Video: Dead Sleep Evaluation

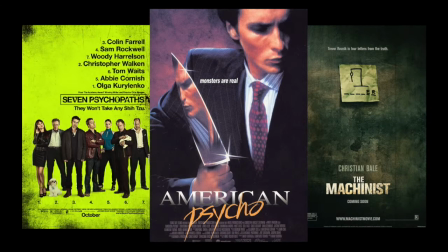[0:04]
In preparation for our film opening, we chose to look at different films of the same genre, psychological thrillers.
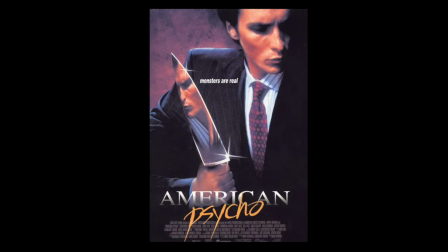[0:11]
We chose to adopt the forms and conventions from American Psychos that show the same style that we were going for, dark, gritty, and realistic.
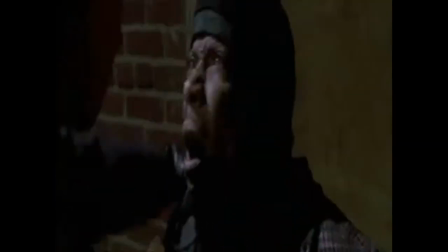[0:17]
We decided to draw from a scene from American Psycho. The scene that we studied was the killing of the homeless man within the dark stretch of the alleyway.
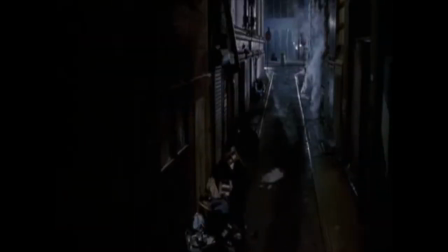[0:25]
This influenced the directors into implementing something similar into the final product towards the end of the opening.
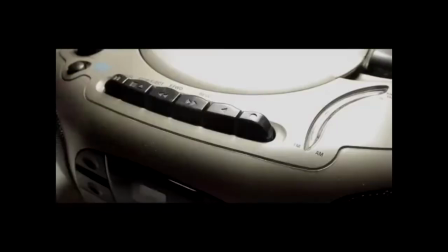[0:30]
A tape deck was used before the credit sequence to give the audience more insight into what has happened and what he has turned into.
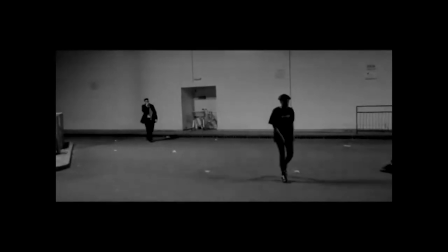[0:36]
This was put before the credit sequence so that it would interest the audience to engage with the film,
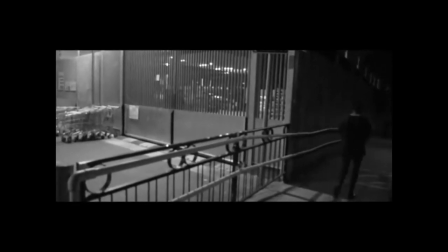[0:41]
as it's known that people base whether they will continue a video within the first 35 to 120 seconds.
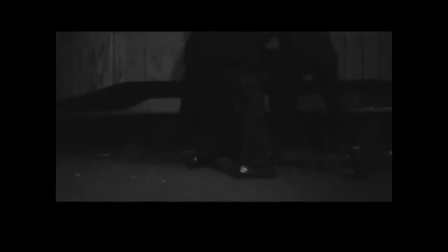[0:48]
Flash forwards are not commonly seen within the genre of psychological thrillers, therefore we chose to challenge the convention and implement a sense of originality within the opening.
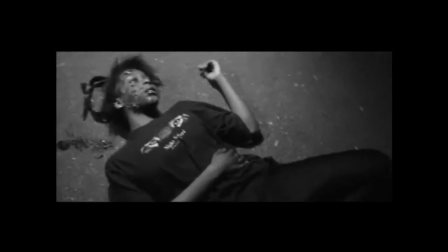[0:57]
In the film opening, the scene of the killing of the homeless girl consisted of a chase and then a brutal killing.
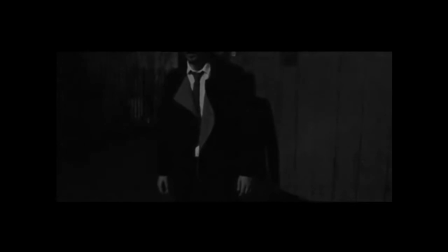[1:03]
We chose not to show the brutal killing of the girl, as the most powerful thing that a director has is the imagination of the audience.
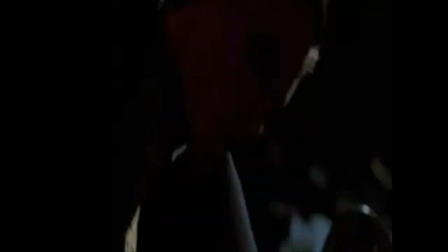[1:09]
However, in an ideal world, we would have used a knife, just like in American Psycho, and showed the stabbing.
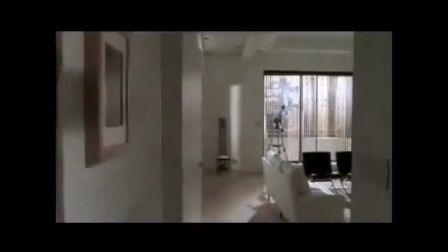[1:15]
The cinematographer of American Psycho decided to use many close-ups and dolly shots within the movie.
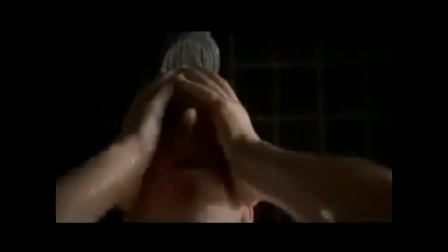[1:21]
This inspired the group to also take up the approach of implementing such techniques into our film opening, therefore exercising the conventions of the genre.
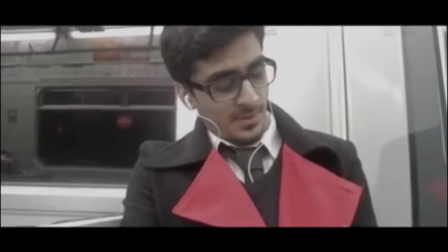[1:30]
However, in contrast to American Psycho, which had vivid colors with high contrast, we decided to go the opposite way and pull the saturation down in order to put emphasis onto the dullness of the shots. This was to show the coldness of the day, and this was done through the use of color and lighting in post-production.
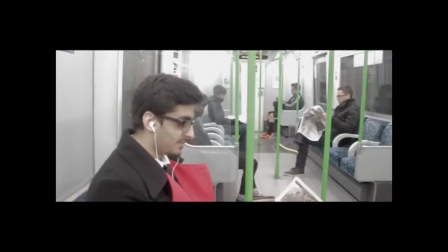[1:47]
We decided to use a voiceover. This is not the most common convention of the genre, but it is used in some movies.
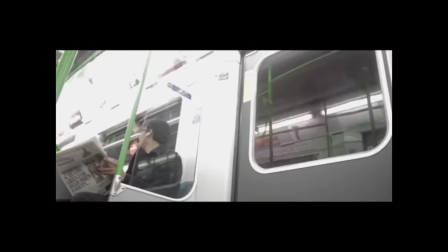[1:54]
We chose to challenge that convention and decided to use a voiceover within our film opening to develop the narrative of the opening.
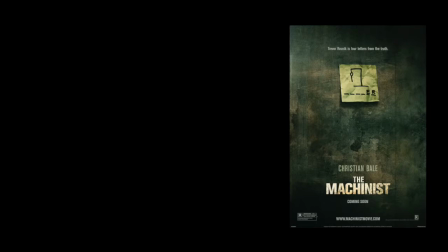[2:02]
The Machinist is another psychological thriller that influenced our final product and story. From the film, we decided to use the insanity element of it due to him not sleeping.
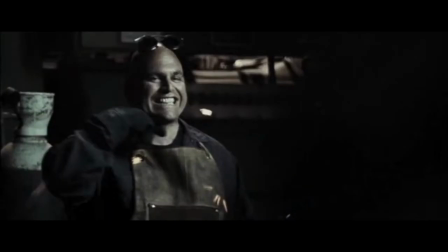[2:11]
Our story has something similar, where the main character has not slept in weeks and is now going insane. Or is he? A disorder is a very typical convention of psychological thrillers. Many have addictions and problems. This is why we chose to use insomnia and schizophrenia in our narrative.
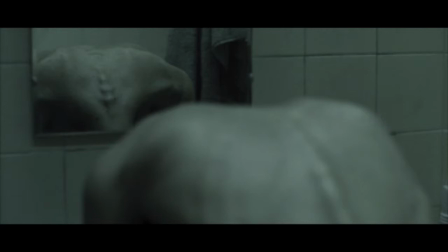[2:29]
The final thing that we studied from The Machinist is the color and lighting. We went for a similar style of color, as it was very dark and gritty, with also a sense of realism. This is what we were going for.
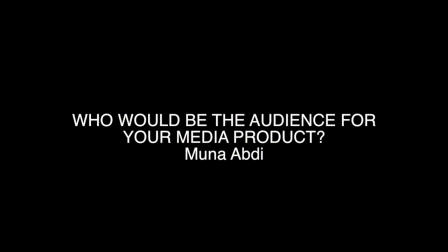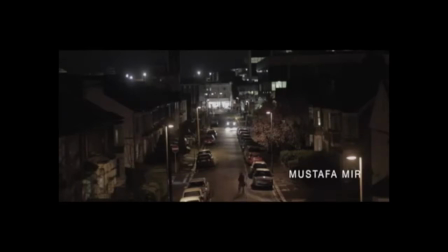[2:46]
Our film opening is mainly targeted towards the working class audience, majority of which are male.
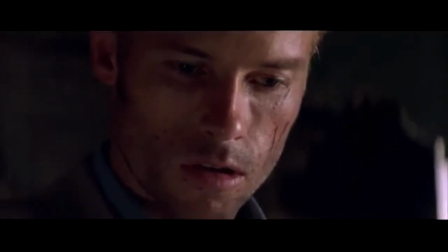[2:53]
This is because we were inspired by many successful psychological thrillers, such as Memento.
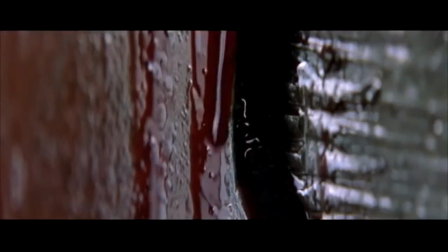[2:58]
The majority of Memento's audience is the working class between the ages of 18 to 44, majority being white, working class males.
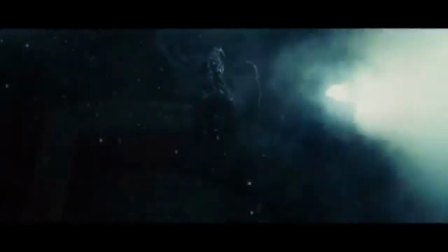[3:07]
Psychological thrillers usually have a mystery to their storyline and require you to use your
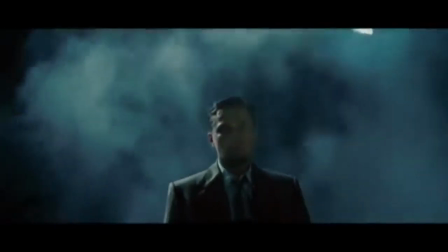[3:12]
initiative as well as to use your intellectual thinking to figure out what is the narrative.
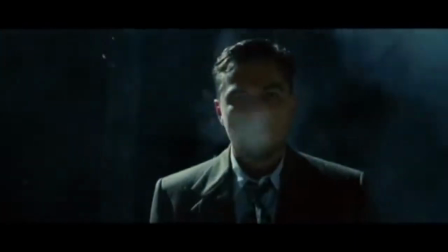[3:16]
Therefore, this would attract a more older, intelligent audience,
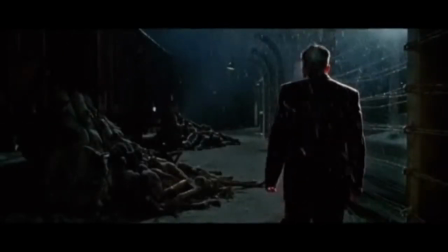[3:20]
because if the audience are unable to work out the storyline, they will find the film less appealing and will lose interest.
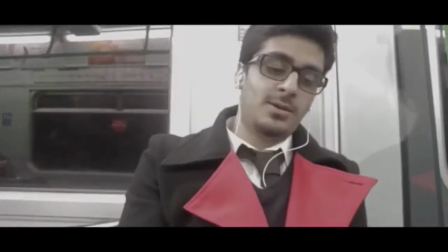[3:27]
Our opening was very complex, as it included disorders and mental illnesses.
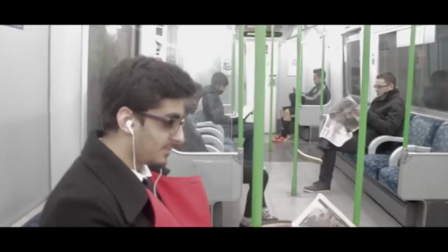[3:32]
The whole idea of the film opening was that we wanted the audience to engage with the opening to understand what the opening is about.
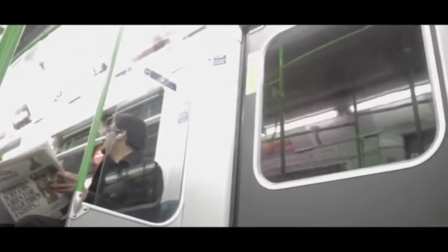[3:39]
Some audiences told us that they understood our opening, but it took them a lot of thinking and time to actually finally understand the concept of the opening.
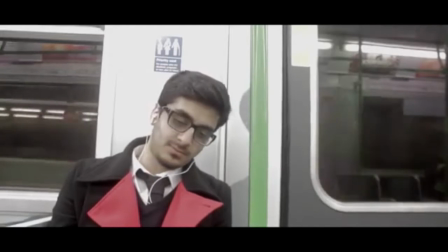[3:48]
This is what we wanted. We asked people from all different years to watch our film opening.
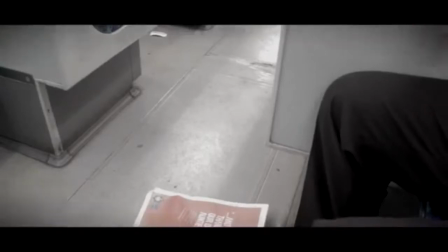[3:52]
We got their feedback, and this is what they thought. So what did you think of our film opening? I really liked it. I like the different camera angles we used. Did you get an idea that the main character had a disorder? Not really, I didn't understand it at all. But I knew something was wrong with him, but I couldn't tell.